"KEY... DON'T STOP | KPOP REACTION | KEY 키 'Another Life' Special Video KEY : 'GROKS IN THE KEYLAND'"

What is up, ladies and gentlemen? Today we have another day where we actually have a bit of content to look at from Key. I know. Key also released a couple of pictures on his new release, Gasoline, but I think you guys can check them out for yourselves. I think they're self-explanatory. If you don't know yet, I also have the pictures uploaded on the Discord. It's quite that simple. If you do want to come check it out, it's all there. Today we are not going to edit this video in any way. I would just say let's jump into the video that I want to check out, and that is another live special video from his Beyond Life. It's called Groks in the Keyland. No idea what that means, but I still want to check it out because it is one of his newer videos and I actually want to see what it is all about.
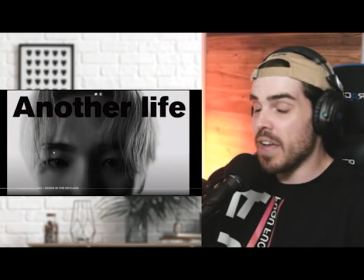So I'm just gonna say let's jump right into the video and click that magical play button.
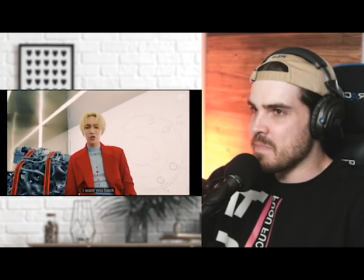Levels, levels, fighting battles, I want you back in my life.
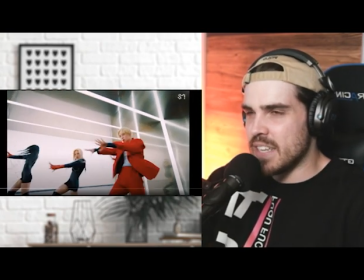Man, I always just think that the colors with Key always make sense.
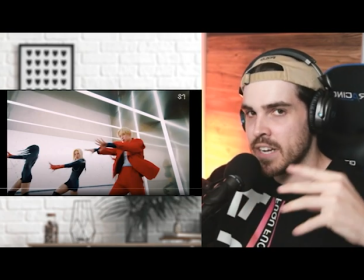I think it's not only Key that decides what colors are in his MV, but whoever is his stylist when it comes to see what is visual in the MVs, they do a fantastic job.
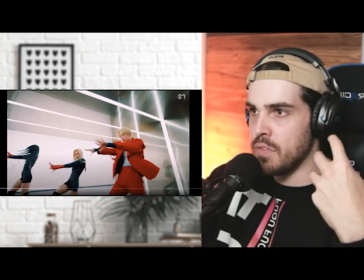I just love the richness of the people in the MVs, you know,
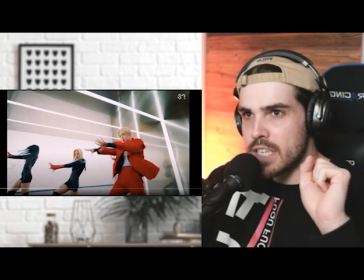like the backgrounds tend to be a little bit boring, if that makes sense, while they stay rich and beautiful to look at.
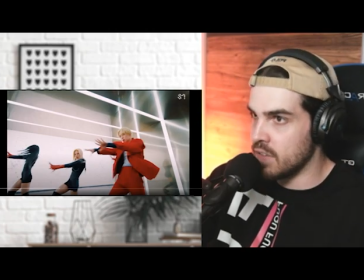Like, you want to keep your eyes on the performance at the end of the day.
Shadows, shadows.
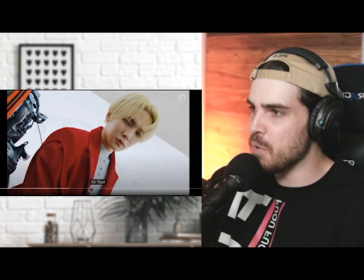Is that a fake engine? Like, it looks super real, and yet something about it tells me as if it was fake.
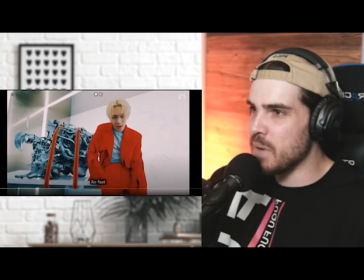Like, it looks like CGI. It's so weird. I don't know. There's something about it that makes me think that it's fake. But what do you guys think? Do you think it's real? Do you think it's fake? Leave it in the comments. I want to hear your thoughts on that as well.
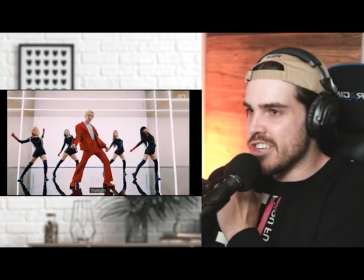You can really see the strength with Key is literally his attention to the camera and also making sure that this choreography is always spot on.
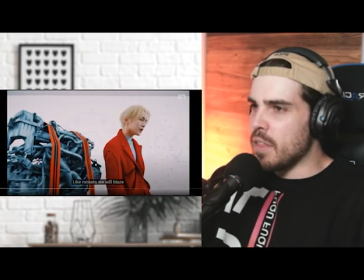I don't know why, today my nose is quite itchy. Another thing that I really enjoy about Key is literally his way of dressing.
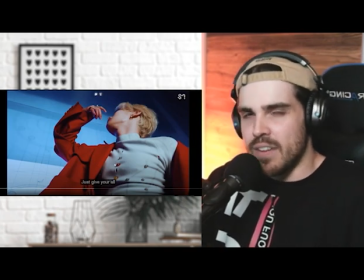It's always just unique. He always tends to dress with items that you barely see in real life. Maybe he designed them himself, I cannot say, but it's fascinating. You know, it's fascinating to see elements that you just don't see on a daily life base.
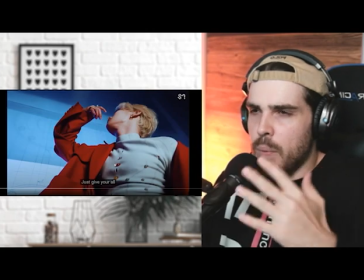And that's what makes him, for me at least, very interesting. When you look at some other stars, you can see them wear all the exclusive clothes, blah, blah, blah, blah.
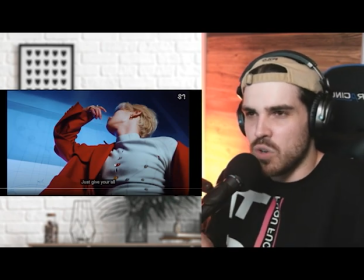But you can see it in the stores. With Key, you never know what he's wearing and you don't really know where to buy it. Like, does anyone know where to buy that, what is it? Turtleneck with all the cuts in it, with the little beads in it? I have no idea.
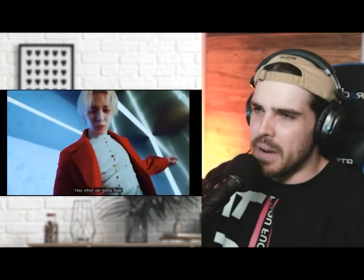Very simple video, though. But then again, I think it's more of a performance video, if not mistaken.
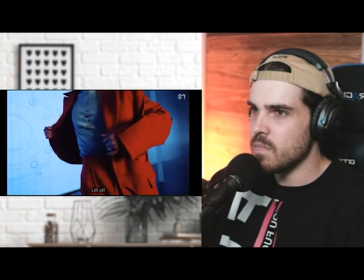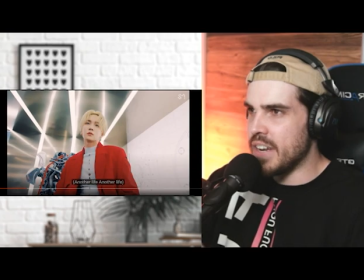Beautifully filmed, though. Very nice and focused, which I just enjoy.
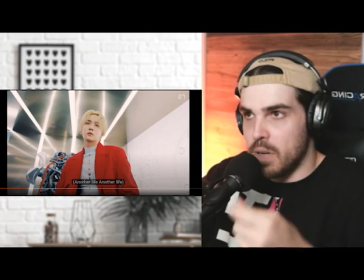I enjoy just when everything is focused, when you know, like, the highlight of this is the performance and not just all the crap in the background, which is, you know, it's there to make an element,
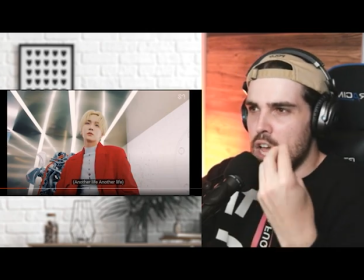like, to give a bit of a show to it, but it's not the highlight, and I like that.
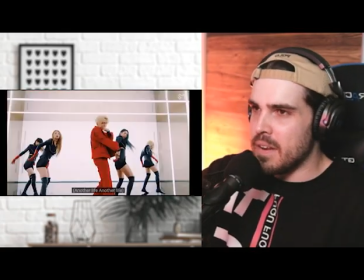You can see a lot of the shots are also done with that mechanical arm. Nicely mixed with some beautiful handheld shots.
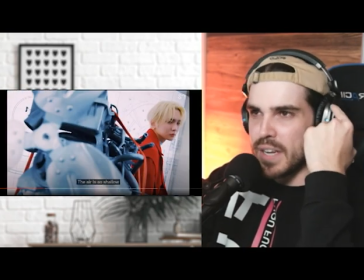I'm still questioning whether this engine is real, but I think it is real because it has a very nice depth of feel to it and everything.
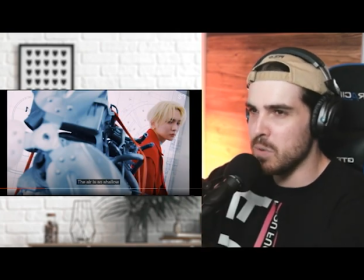Like, it's spot on. It's just the color of it. The blue tone is what makes it look a little bit like CGI. It's very confusing, but I do believe it's actually real. That is my bet. If there is a behind the scenes ever going to come out to this, then we'll know, but I doubt there will be.
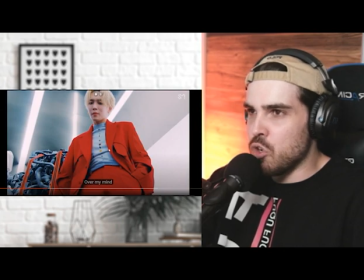Also, if you look at it, you know, like, the engine is blue, but if you look at his turtleneck, it's also that color blue.
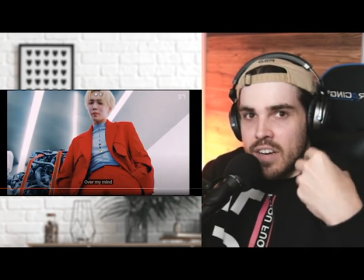It's as if everything that is designed on an engine can also be referred to as you as a person, you know?
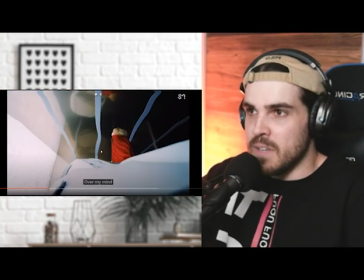Everything makes it you, makes yourself special. You know, if an engine is fast, it's maybe you are fast.
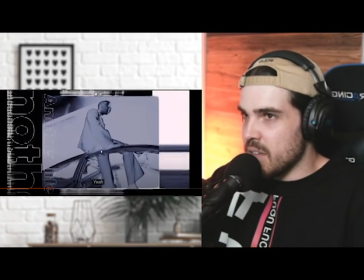If an engine is slow, maybe you are slow. It's a very nice visualization, actually. I'm actually curious where they filmed this.